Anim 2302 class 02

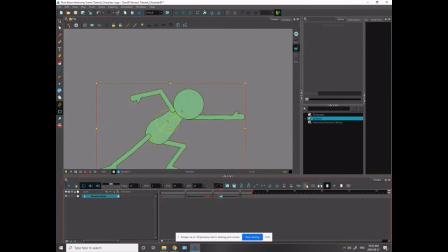(33:23)
So let's try that again and do 50. Apply, close. Yeah, I prefer it going easing into the final pose.
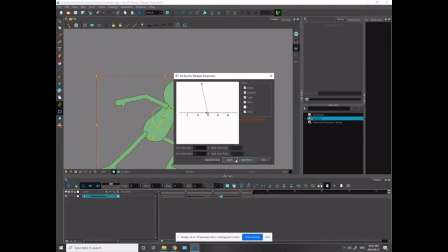(33:41)
So I'm going to go 0 there, apply next, and then I'm going to go to left time ratio 50, apply, close.
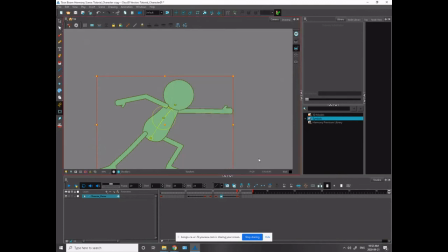(33:50)
Let's take a look at that. I think that could even be more extreme.
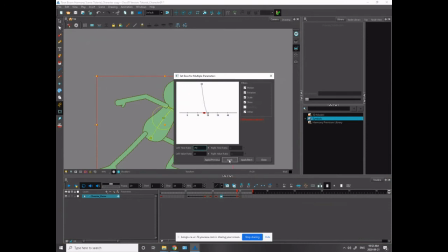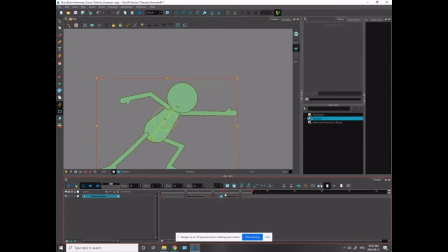(34:14)
Boom. Okay. All right, that's fine. Let's not overdo it.
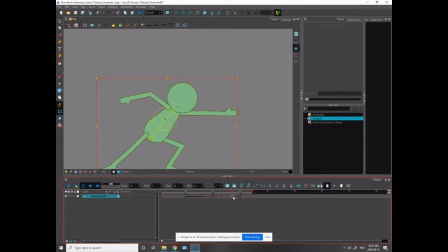(34:29)
Okay. And this one, I'm going to have less work to do. I'm just going to be manipulating this arc a little bit here, which I didn't have to do too much of in the previous version, but this one I'll just have to do it a little bit. So you see the arc is very flat again. I'm always trying to correct arcs, make them feel a little smoother, a little rounder.
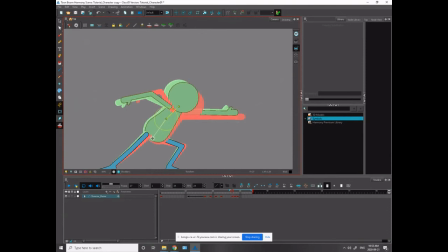(34:49)
So I'm just going to give that a little bit of juice here.
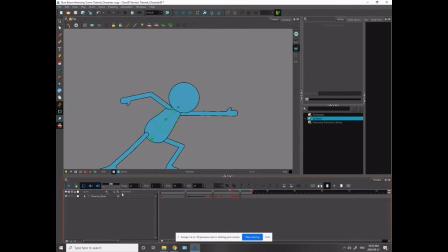(35:05)
And you see, so it pops up here and then goes very flat back in. So now I have to correct it here as well.
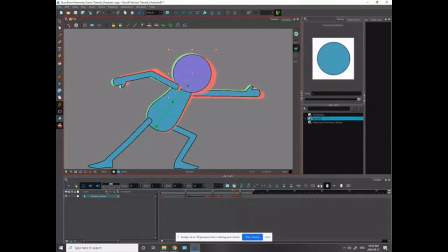(35:20)
And sometimes I adjust the timing just a bit more to get a slightly more nuanced. So it wouldn't be 75 exactly, but that's okay. So that feels like he's smoothly coming in now.
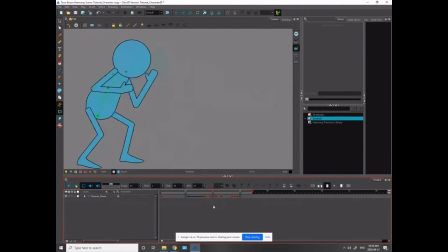(35:37)
Boom. Boom. And then I look at my hips to see if they're breaking. And you can see, you watch this line here between here and here. This is kind of my spot. I'm watching the hips there. So this is his final position, the overshoot position, and into his settle position.
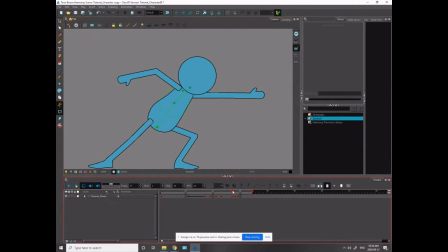(35:57)
We shouldn't be seeing much movement in the hips here. So you see, it is dancing, right? It's dancing on his hip bone. That's the kind of shit that your director is going to go and go, hey, Brian, are you a pro or are you a schmo?
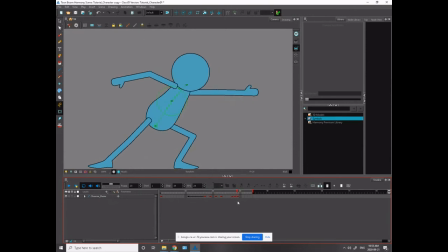(36:15)
And then you have to redo it. Okay? So make sure you're keeping those locked. In this case, I think the easiest way to fix it is on the final key. Whoop. Let's see.
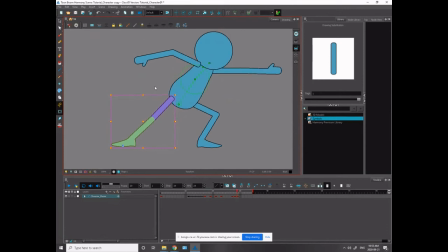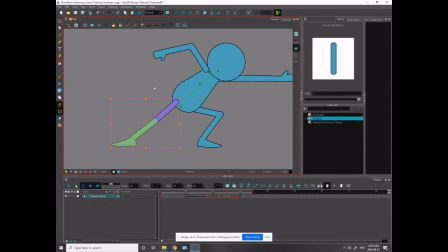You know what? I'm having it pop too far forward, so I shouldn't. I think this final key is the, you know what?
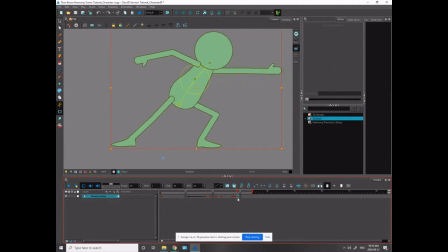(37:05)
It was when I adjusted it. So when I adjusted it to make it go deeper, I didn't adjust this back, and now it's looking a little wonky.